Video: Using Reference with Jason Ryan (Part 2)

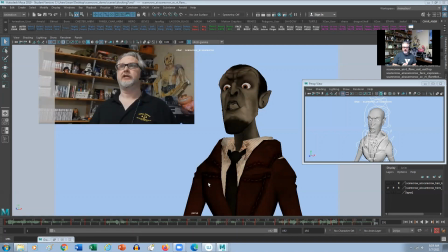0:00 Hey there, everybody, Jason Ryan here from iAnimate. Hopefully you're all doing fantastic. So in this week's snippet, we're going to talk about the use of live action reference and blocking your shot out. So in last week's snippet,
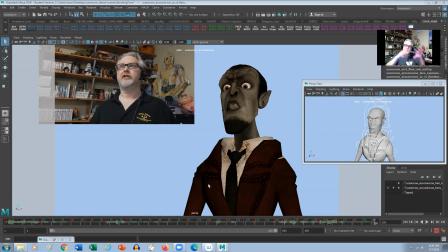0:15 we talked about the use of live action reference and how I get to the stage where I'm shooting live action reference with informed information, right? So I did that scribble pass, that 2D pass, where I basically thought about the staging and the types of poses that I'm going to be using, and then I shot live action reference, right?
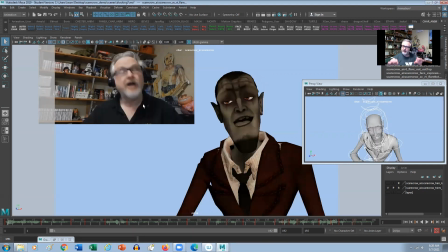0:32 Now this is the live action reference up here inside of Maya, which is synced to the Maya timeline, right? So in last week's snippet, I showed you how to do that using Digicel Flipbook. And then when I'm blocking out the shot, I'm analyzing basically the main storytelling poses, like the main keys,
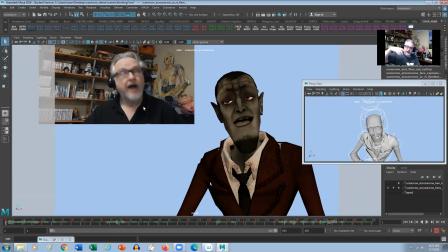0:49 if you will, as if I was kind of storyboarding the shot, but also trying to look at the expressions of the character, try to get the intent and the fingers and everything. So I try to get those main keys here. So you can see here, I've got everything selected, like all my curves are selected, and I've basically just set these pillar keys, right?
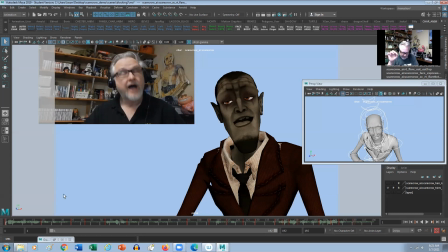1:07 So if I go through them, I'm just kind of analyzing what's happening in the live action reference and sort of duplicating it, interpreting it with the character in mind, right? So pushing it a little bit further.
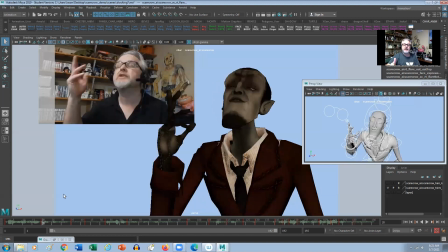1:18 So, bringing my hand up like this, seeing the fingers and everything, right?
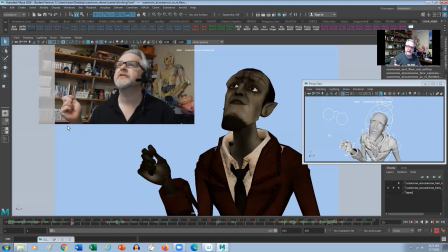1:23 And because what's going on in the live action reference, it's very grounded in reality, right? So we have a natural feel to the animation. Now, when we get into animation, I want to push it. I want to push that even further, get it better than life, right?
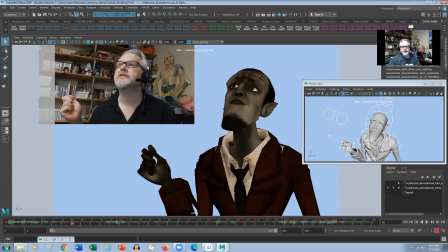1:35 So I've got this pose here. So trying to get like that kind of wondrous kind of look, maybe pushing the tilt on the head, getting the fingers just right. Okay, then we have this little thought, like squinting the eyes, bringing the brows down, right? Trying to encapsulate all that within the pose. And then we have this quick pointing gesture.
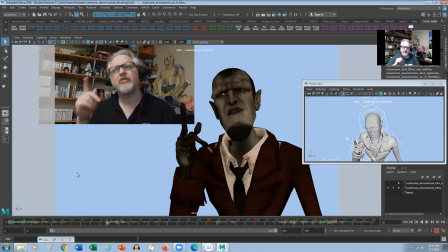1:55 Her reaction wasn't right, that quick gesture, right? So trying to get that timing in there as well, right?
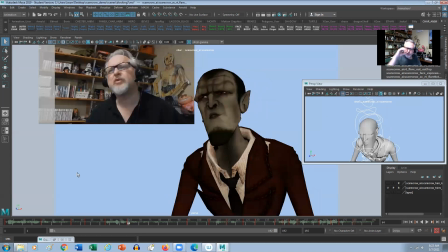2:01 So using that live action reference, again, get that squint, pushing forward, get the tilt of the head, then the a little bit of a thought right here, and then let the pupils come down, push the head pose down. So we get that thought, and then see the eyes dart over.
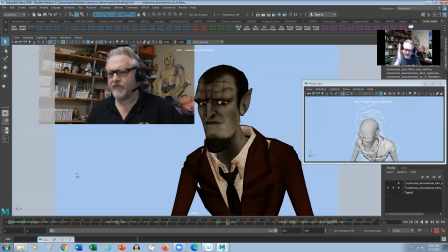2:17 So I'm looking for those major changes in the motion and just trying to encapsulate that, caricature it for our character here. Okay, pushing over here, and then getting the eyes over this way. Like even little subtle things like, I'm thinking like the chest is sort of moving back, but my head is coming over.
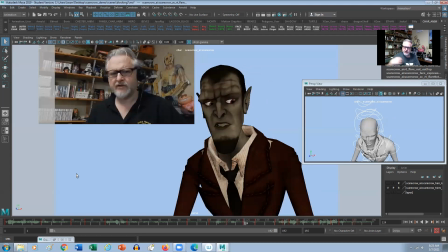2:37 So trying to feel out everything in here, right? So the chest, the shoulders, the neck relationship, the head relationship, making sure everything feels connected. Okay, and then pushing over here, eyes getting slightly wider, right? He's getting that realization.
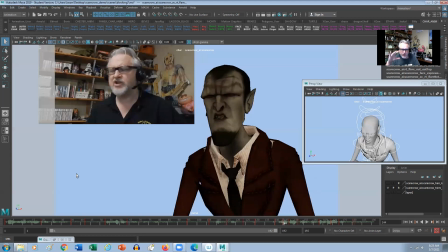2:52 Then look up, and then we have that nice squinch. Okay, and hysterical, right?
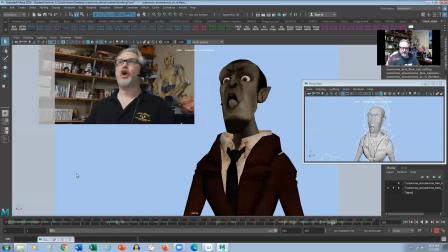2:59 And they're just trying to find, those last few poses right here, right? So again, just trying to look at the live action reference, seeing what's going on, and then caricaturing it for the character.
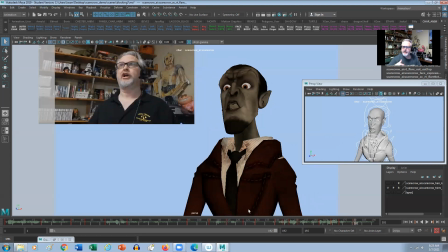3:13 Okay, and then we have a little settle at the end. Right, so now if I was to play blast this with all the computer in-betweens, it'd be really, really distracting, right?
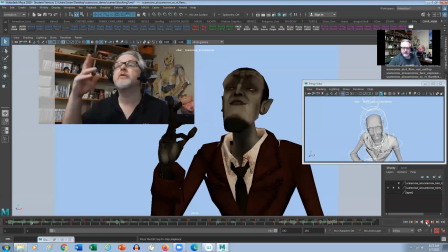3:21 So if we just, rewind it back here and hit play.
I showed her my true face. Very, Her very reaction slow, wasn't very very. flattering.
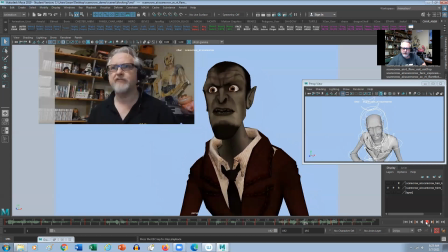3:27 As a matter of fact, she got downright hysterical. I showed her my true face.
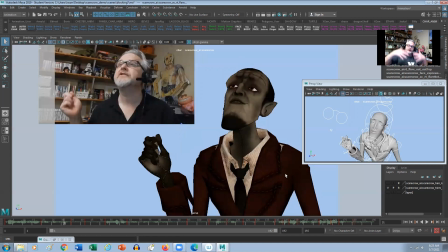3:33 Right. So when I'm going to do a play blast to show my director, what I like to do is get it into step mode. I just want to see the work that I've actually put in, right? So I've got a graph editor, everything selected.
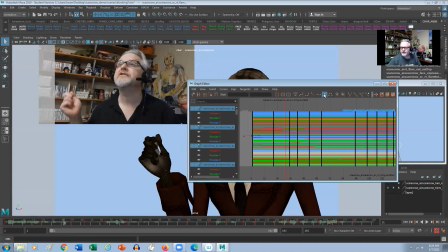3:44 I just go ahead and hit step mode, right?
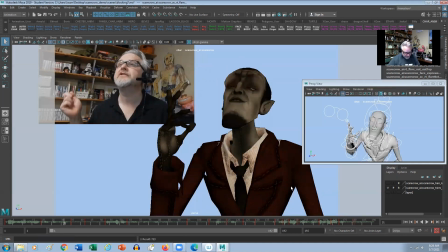3:46 And this way, it's basically a pose test, like, pretty much the way we would have worked in 2D, like storyboarding out the shot.
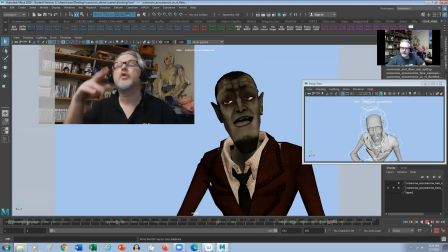3:53 You just do your main poses, right? And then if I hit
play. I showed her my true face. Her reaction wasn't very flattering.
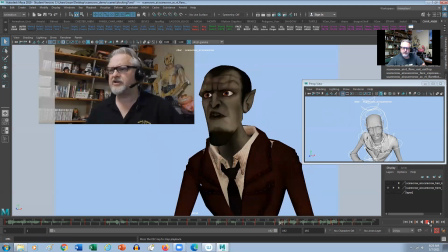4:00 As a matter of fact, she got downright hysterical.
All right.
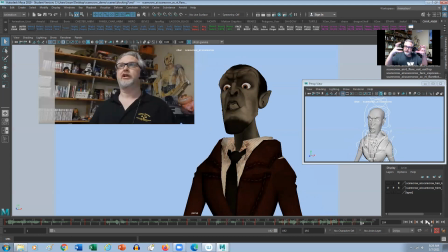4:04 And then from here, when I'm starting to break down the mechanics,
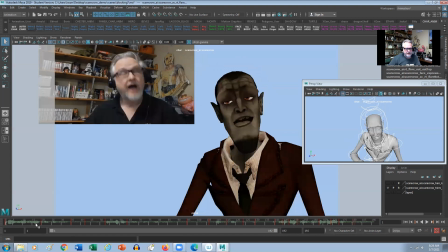4:08 then what I'm looking at is in between this key and this key, I'm looking for those timings.
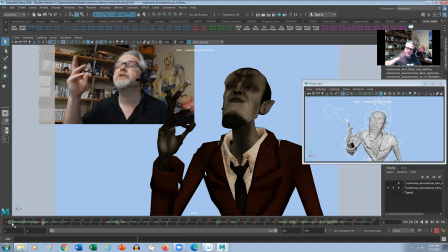4:14 Like how do I get from pose to pose? How do I favor the poses to get a little bit more snap in the action, right?
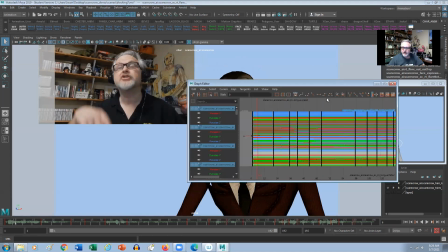4:21 So then I'll go back and set it back to auto spline. Right, so I can see the computers in betweens, and then I'm just taking it from there, right?
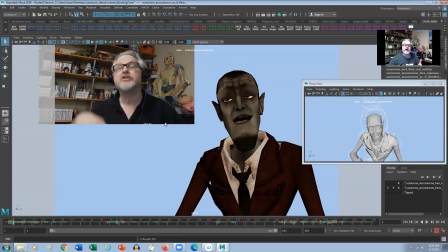4:29 So like I want to get that head up a little faster, the hands dragging down, so it's not going to be like this, it's going to be dragging downwards, getting that nice flip over,
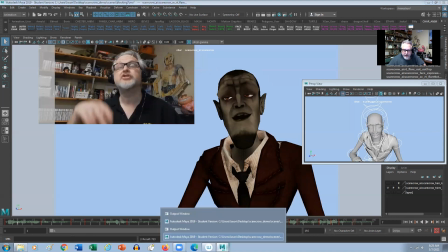4:39 right? So I've got another Maya file here where I'm starting to break down the mechanics, and I'll show you guys exactly what I'm talking about.
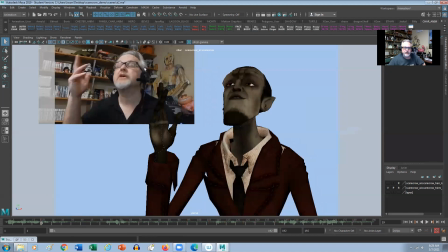4:45 All right, so we got this one right here, and I'll show my curves just so I could get to see all of my my keys here, right? And then what I'm doing is I'm going through finding the next most important thing, right?
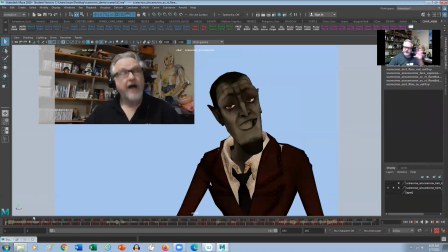5:00 So like you see like a whole ton of keys here, but it wasn't just like set a key here, set a key here, set a key here, set a key here.
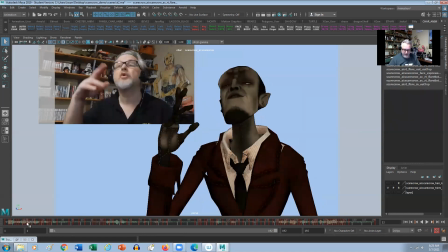5:07 It was more like I'm going to try and find the breakdown first between that pose that was at 20, and 10, right?
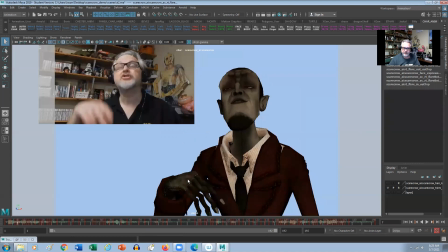5:15 So I want to get this pose like where I'm starting to drag the hand here, right?
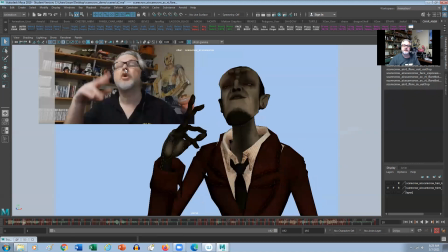5:19 And then I'm getting this head coming up, trying to get like these little head shakes that are going on up here in my head.
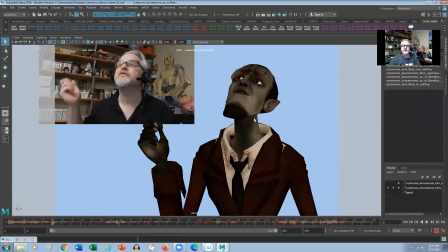5:27 And then I'm going to try to push this a little bit further, right? So I'm trying to get a little bit more of an accent in the body, make it better than life, push it beyond the live action reference, right?
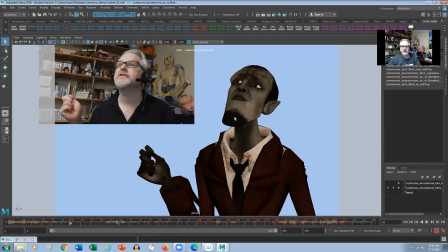5:39 And then coming down here, so you can see like I'm trying to look and analyze what's happening in the live action reference and trying to set a key in there for anything that's going on.
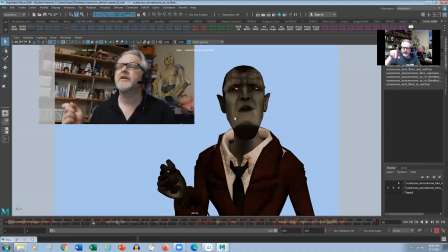5:49 So here I'm pushing a little further, right? Trying to get a little bit more of a breakdown there, right?
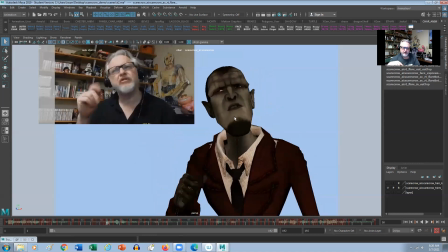5:54 And then up for the finger and then coming forward.
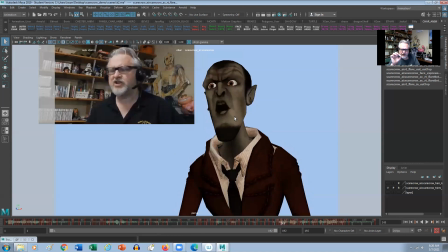5:59 So trying to analyze exactly what's going on in the live action reference and then going ahead and try to push forward with the character, right? Make it better than life, all right? So I've got a little quick time here of both the blocking and then the sort of the breaking down of the mechanics.
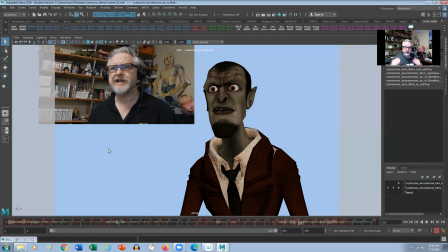6:16 So there's no lip sync yet, right? And there's no facial animation other than the keys that we set earlier on in our blocking, right?
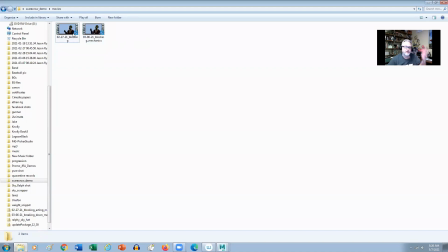6:23 So the next stage will be to get the lip sync in and do the facial and then start to polish up the mechanics, right?
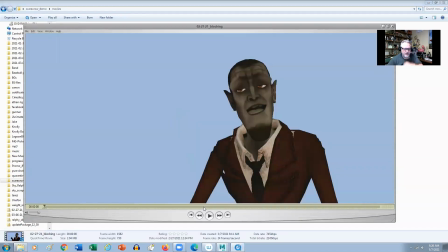6:29 So this is the blocking. I showed her my true face.
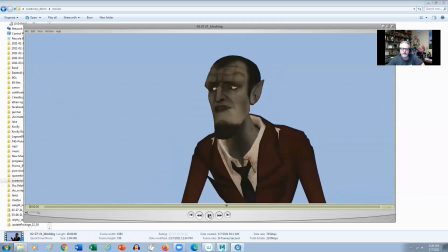6:34 Her reaction wasn't very flattering. As a matter of fact, she got downright hysterical.
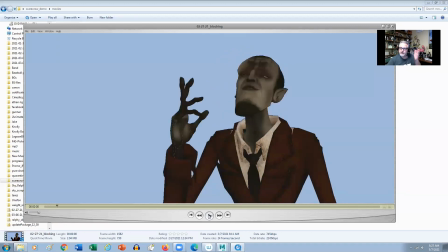6:40 All right. So now if I show this to my director, we can talk about the acting choices. We can talk about, seeing it with the live action reference to show which way I'm actually planning out the actual shot, right? So now this blocking took, give or take around 2 hours, right?
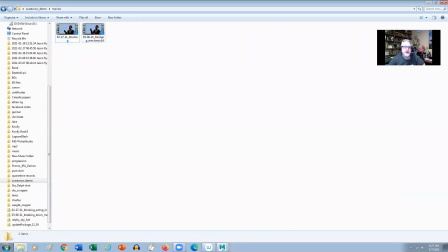6:55 And then I spent another 2 hours just going ahead and breaking down the mechanics, right?
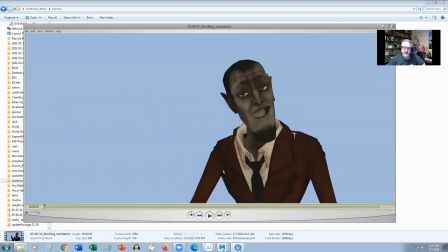7:01 So like I just showed you in Maya, just sort of analyzing how I'm getting from key to key, and then sort of pushing it from there to try and let the shot evolve and push beyond the live action reference, right? So I don't want to just emulate the live action reference perfectly, exactly, because then it would almost be like motion capture.
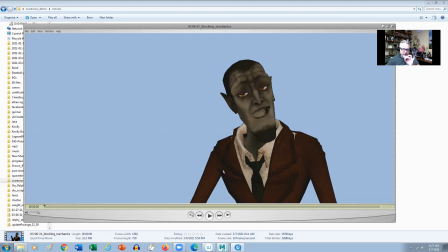7:20 I want to go beyond it, right? So now this is without lip sync, right? So the next stage will be to do the lip sync, which I'll show you next week.
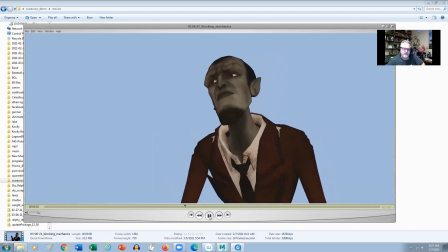7:27 I showed her my true face. Her reaction wasn't very flattering. As a matter of fact, she got downright hysterical.
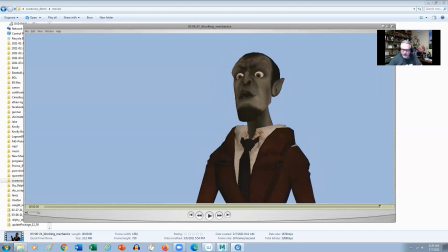7:35 All right, so you can see like the shots coming together, like we're getting all this nice little kind of head shakes and stuff in here,
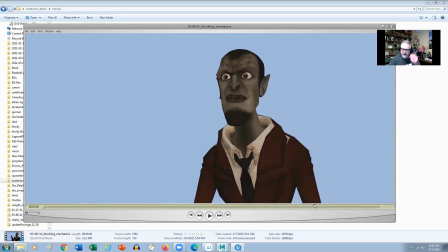7:42 like that was in the live action reference, right? So these little things like help to give that erratic kind of motion, like where there's some tension in there, rather than that smooth underwater kind of feel that CG is really good at doing.
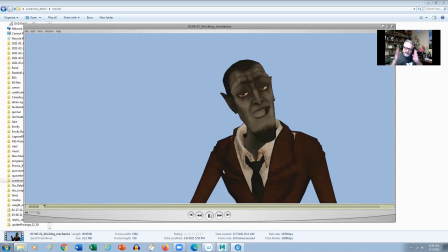7:54 So again, sort of like trying to find those breakdowns in there to help favor the timing so that we get that nice full feel to the animation. And then next week, I'll show you the lip sync. All right, take care, guys. All the best. Bye.